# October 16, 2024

Hey guys, Justice here with TomorrowsFilmmakers.com,
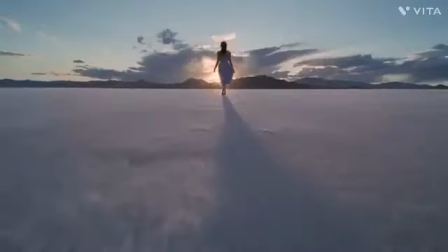0:07 the largest online film academy in the world, and today we're going to be talking about cinematic composition.
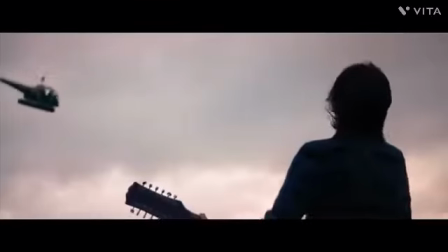0:13 Now, composition is a fancy term for what is in the frame and where is it located.
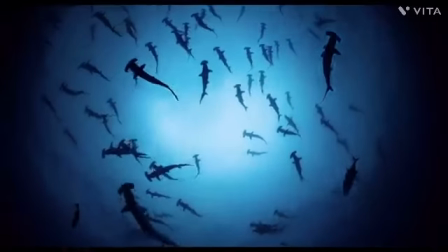0:19 And it might sound simple, but a certain frame can be much more appealing to a viewer than others, and also much more cinematic. Now, inside our full course, we have a 6-hour-long cinematography course taught by Chris Kimlin,
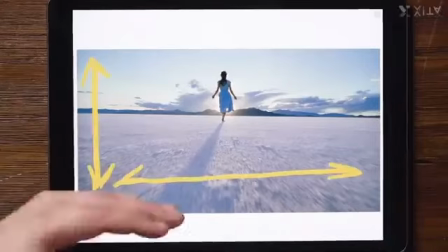0:33 who has been the director of photography on many different feature films, and he takes you in depth on everything you need to know about cinematography.
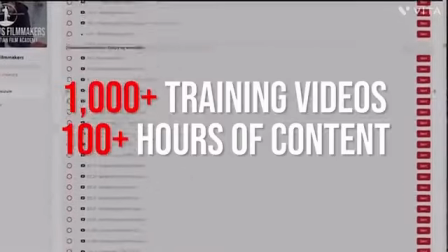0:41 Now, we have been selling our film course successfully for years with an $800 price tag,
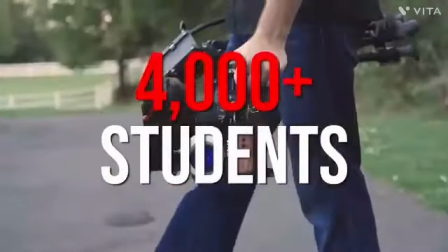0:46 and we've had over 4,000 students join, but right now we are doing something we have never done before,
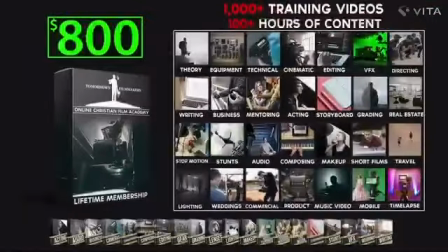0:52 and we are running an insane sale of only $97.
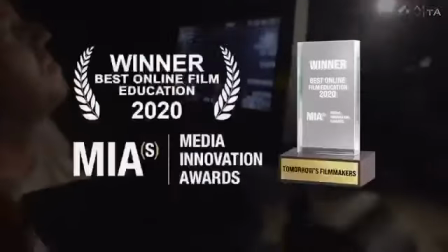0:57 Our entire lifetime membership to our award-winning $800 film course for only $97.
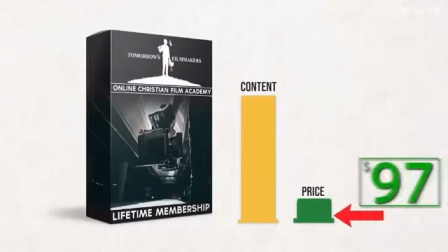1:04 And I'm not even joking.
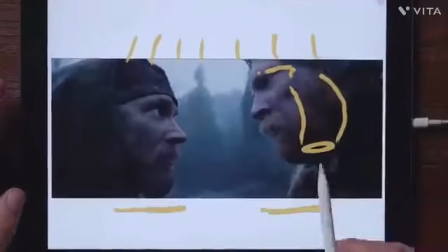1:06 If you want to take advantage of this crazy deal, you can check out our website in the link below and head on over to TomorrowsFilmmakers.com to learn more.
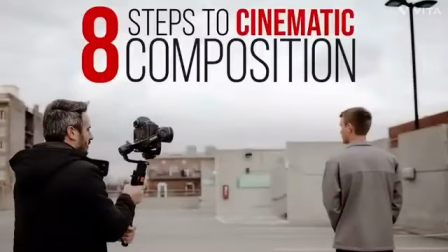1:14 But in this training, I'm going to give you guys my 8 steps that I take to make sure that I have great composition.
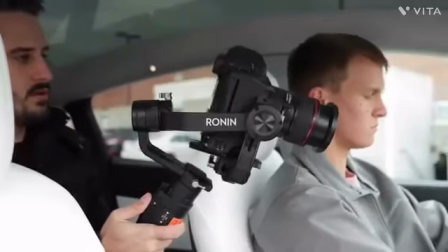1:20 And the great thing is, you can do this with any camera that you have, a DSLR, cell phone, or pretty much anything.
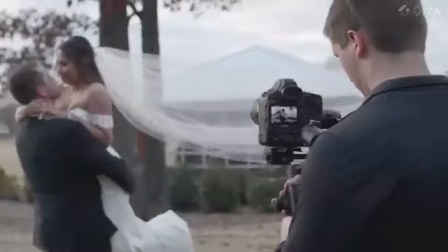1:27 You don't need to buy some expensive lights or a Ronin S or an expensive lens to get more cinematic images.
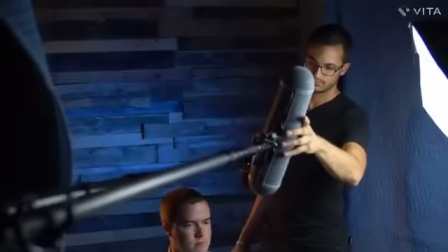1:34 All you have to do is watch this video and apply these steps to your filmmaking.
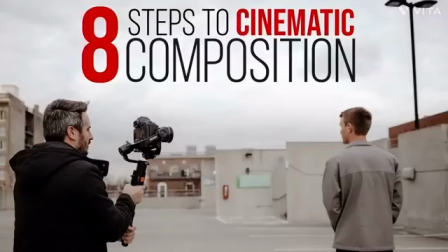1:39 Now, the first rule that all of you guys need to apply is the rule of thirds.
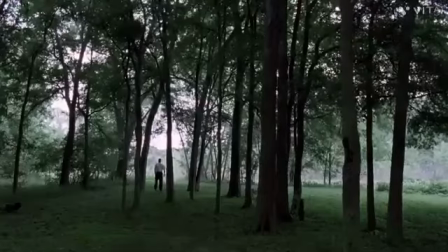1:45 Now, the rule of thirds is a very well-known technique in the filmmaking world that you might be familiar with, but you also might not be using it properly.
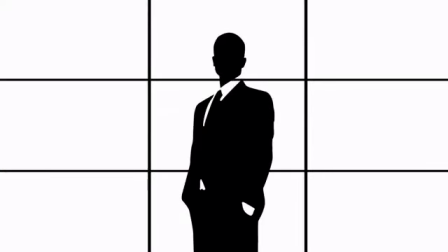1:53 In a nutshell, it is scientifically proven that our eyes are drawn to these 4 intersecting points of the frame. Not the direct center, but these 4 corners.
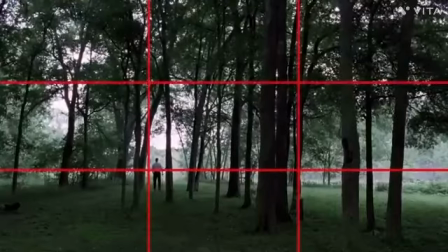2:04 So by placing our subject on those 4 corners, it looks very much appealing and much more cinematic to the audience.
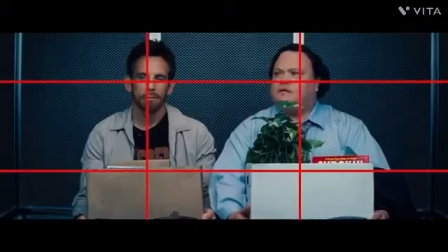2:12 Watch any Hollywood movie and you will notice that the main subjects are almost always on one of these intersecting points.
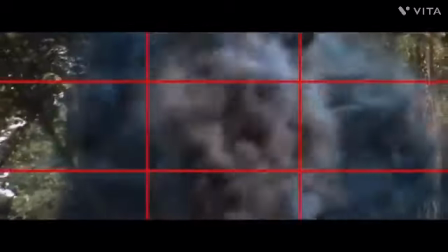2:19 Now, the center of the frame is always reserved for subjects with authority.
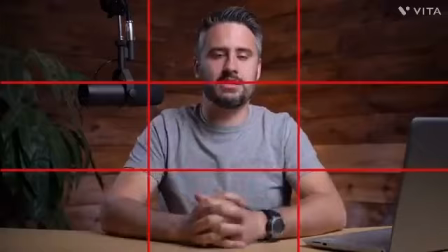2:23 If your subject is teaching or has more authority, you can put them in the center of the frame. That's why all master classes and other teaching videos, including one like this, are always placed in the middle. It just automatically gives your subject more authority in whatever he's talking
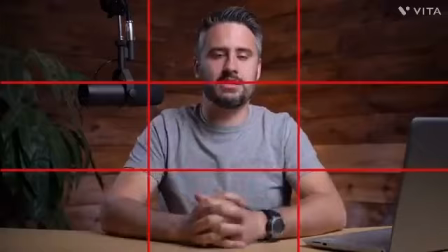2:40 about and makes it look like this is the main subject and I need to be listening to this person. Now, if you have a subject looking into the camera but off to one side, it doesn't feel quite as compelling as if they're in the center of the frame.
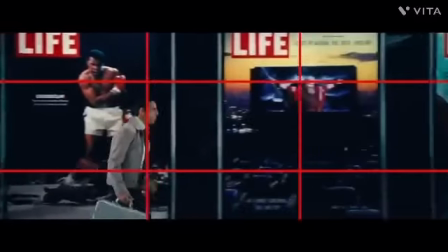2:53 But if your subject is not doing that, always put them on the rule of thirds.
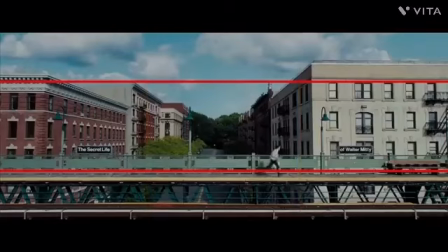2:58 For landscapes or horizons, place them on one of the 2 lines going across and you will have an appealing image.
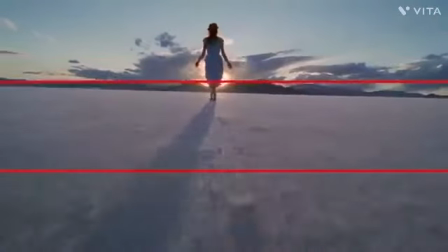3:05 The great thing is, pretty much all cameras have a rule of thirds overlay built in,
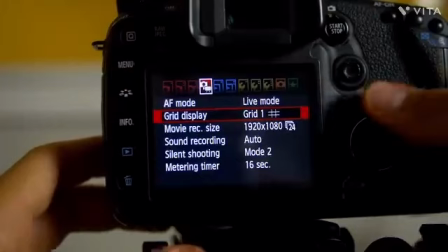3:10 so you can have the rule of thirds on the back of your camera to get great composition with whatever camera you have.
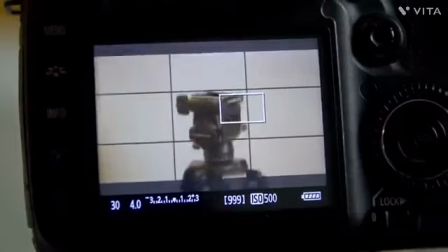3:17 Something as simple as placing your subject on the rule of thirds can completely change your image.
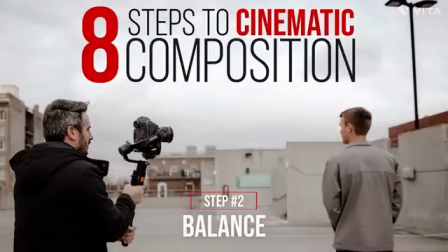3:23 Number 2 is balance. Inside your frame, you can have one side more heavy than the other, and the audience can actually feel it.
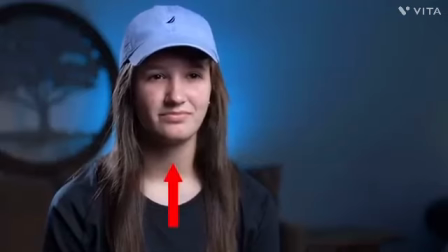3:31 Like in interviews, if you have your subject to one side and also a picture frame on the same side as your subject,
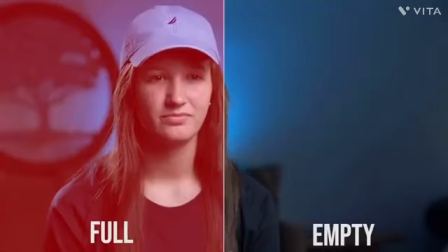3:38 your image is going to start to feel unbalanced and very heavy to one side. And even if the audience doesn't know what feels wrong, they just know that something feels off.
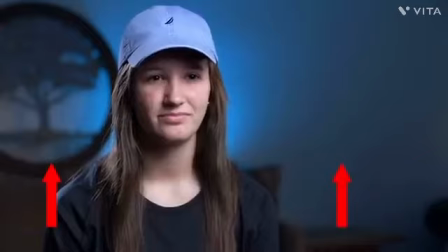3:47 You can either move that picture frame to the other side or just add something to balance out the image, like a lamp.
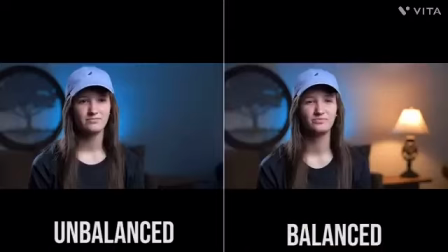3:54 This looks much more balanced and much more cinematic.
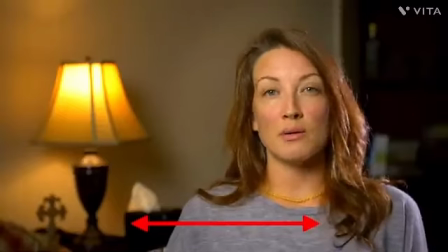3:58 And when it comes to composition, I try to have something on the other side of my frame to balance out my subject at all times.
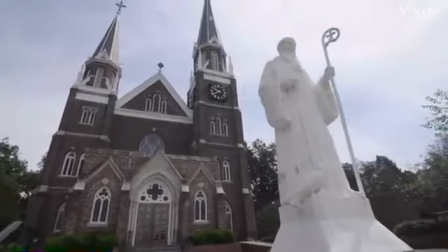4:05 And it doesn't have to be something huge, and it also doesn't need to be horizontal.